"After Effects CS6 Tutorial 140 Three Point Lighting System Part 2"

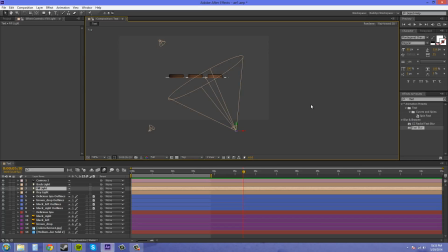0s
So that's the basics of the fill light. So fill light, you can add a little bit of color to if you would like to. So don't go too crazy with the color though, or else it's going to start coloring your object. So you just want to stay like low on the color. Now in the back here we have what's called a backlight.
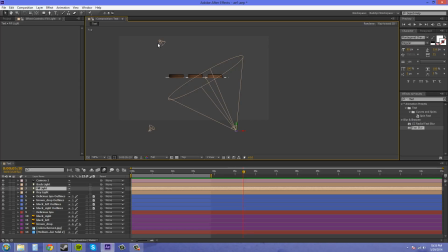19s
Some people call it a rim light, and some people call it a hair light. And sometimes it's on the ground, like pointing up, but most of the time it's on a light stand above the subject and pointing down on it. What it's going to do is pull the object off from the background.
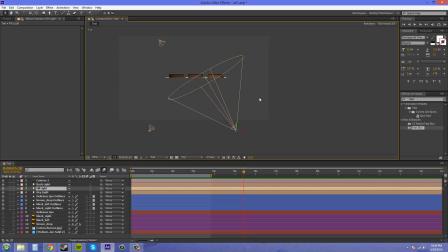39s
And after I get done telling you about these lights, I'm going to show you what they look like turned on and turned off on the main object. So here's my backlight. It's another spotlight, and the position, I'm going to go into the a new position in the camera.
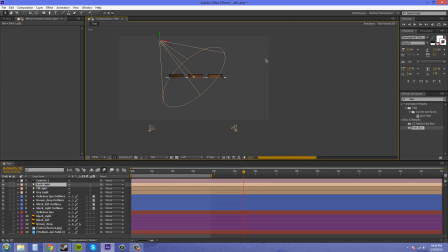57s
I'm going to go to the left, and I'll show you the position and heights of these. So we have these around like the height. This one should be up a little, probably a little higher. There we go.
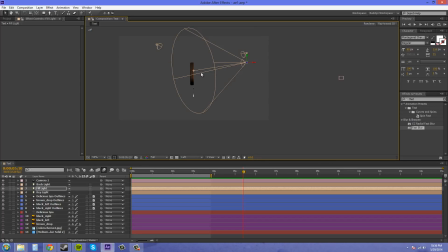72s
So they're pretty much above the subject, or around the top or level with the subject. So we got the backlight back here, and that's above and pointing down onto the subject from behind.
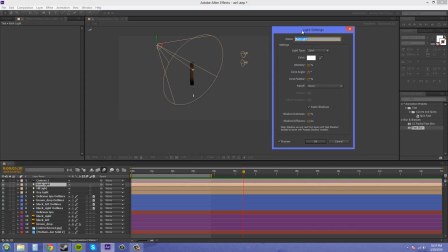89s
Now here's my settings here. I even decrease this even more. The backlight does not need to be really bright. So it's just basically there to give like an edge around the object.
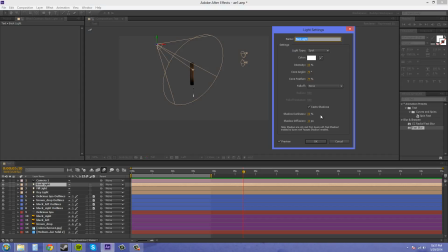105s
It kind of like gives like a glow around the object, and it sets it off of the background. Sometimes a lot of people say you need to use like some diffusion on it. So that you would do that by either changing the color of the light,
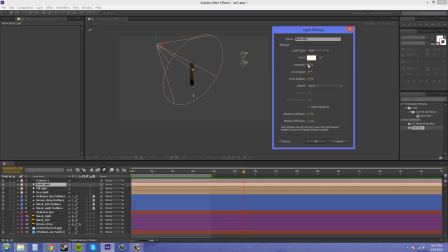122s
so make it a little like grayer if you want, or just set the intensity down. So that's how I achieved my diffusion, was just setting the intensity down. So that's the light settings for the backlight.
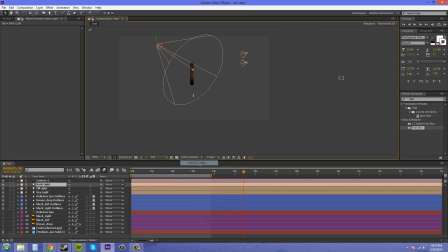136s
Now let's go into our active camera so we can see how the lights affect the subject. So you're going to want to set up your key light first.
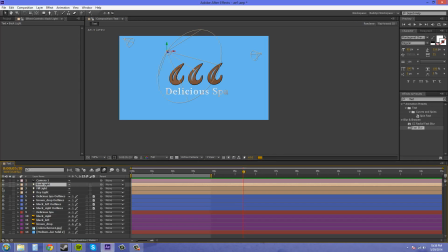147s
So I'm going to turn off these other lights, and I'm going to turn off the key light, and we can see how they affect the object.
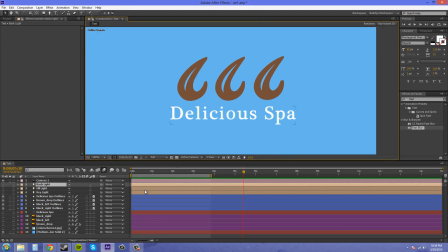154s
So in 3D, when you don't have any lights in After Effects, it's just going to look like this, and it's not going to look like much of anything, as I have discussed in previous tutorials. We're going to turn on the key light now. This is your main light.
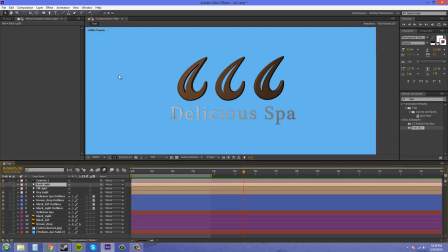171s
Now it's coming from over here on the left hand side, and it's pointing down pretty much onto the object. So you can see that the right side of the object isn't totally lit up. That's why we need the fill light. So let's throw the fill light in there.
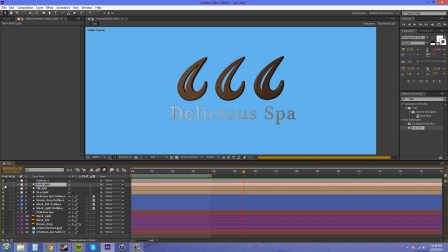189s
Wait for this to load up. And now we've got the fill light filling in the different areas that we would like. So I've got the shadows filled in, and you can see like the bevel and everything on there.
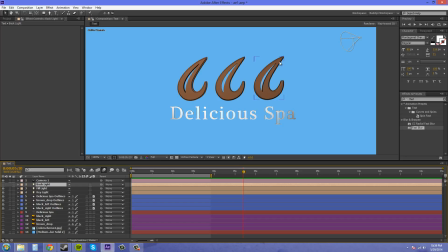205s
I made a hard bevel on these so you could see what it looks like. And I got a sneeze, so I'm gonna pause this for a second. And that was a relieving nice sneeze. So we've got everything filled in.
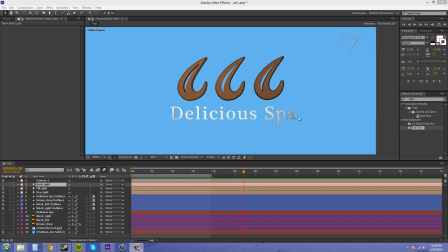221s
Some of the edges aren't, but I like having sometimes the edges of the white to be a little dark. It gives it a little more dimension. Now if I wanted to, I could pull it over towards the right side a little more,
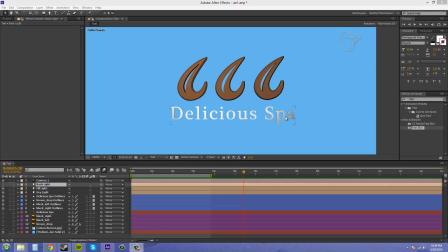235s
the point of interest, and fill in a little more of the letters here so they're not so dark on the edge.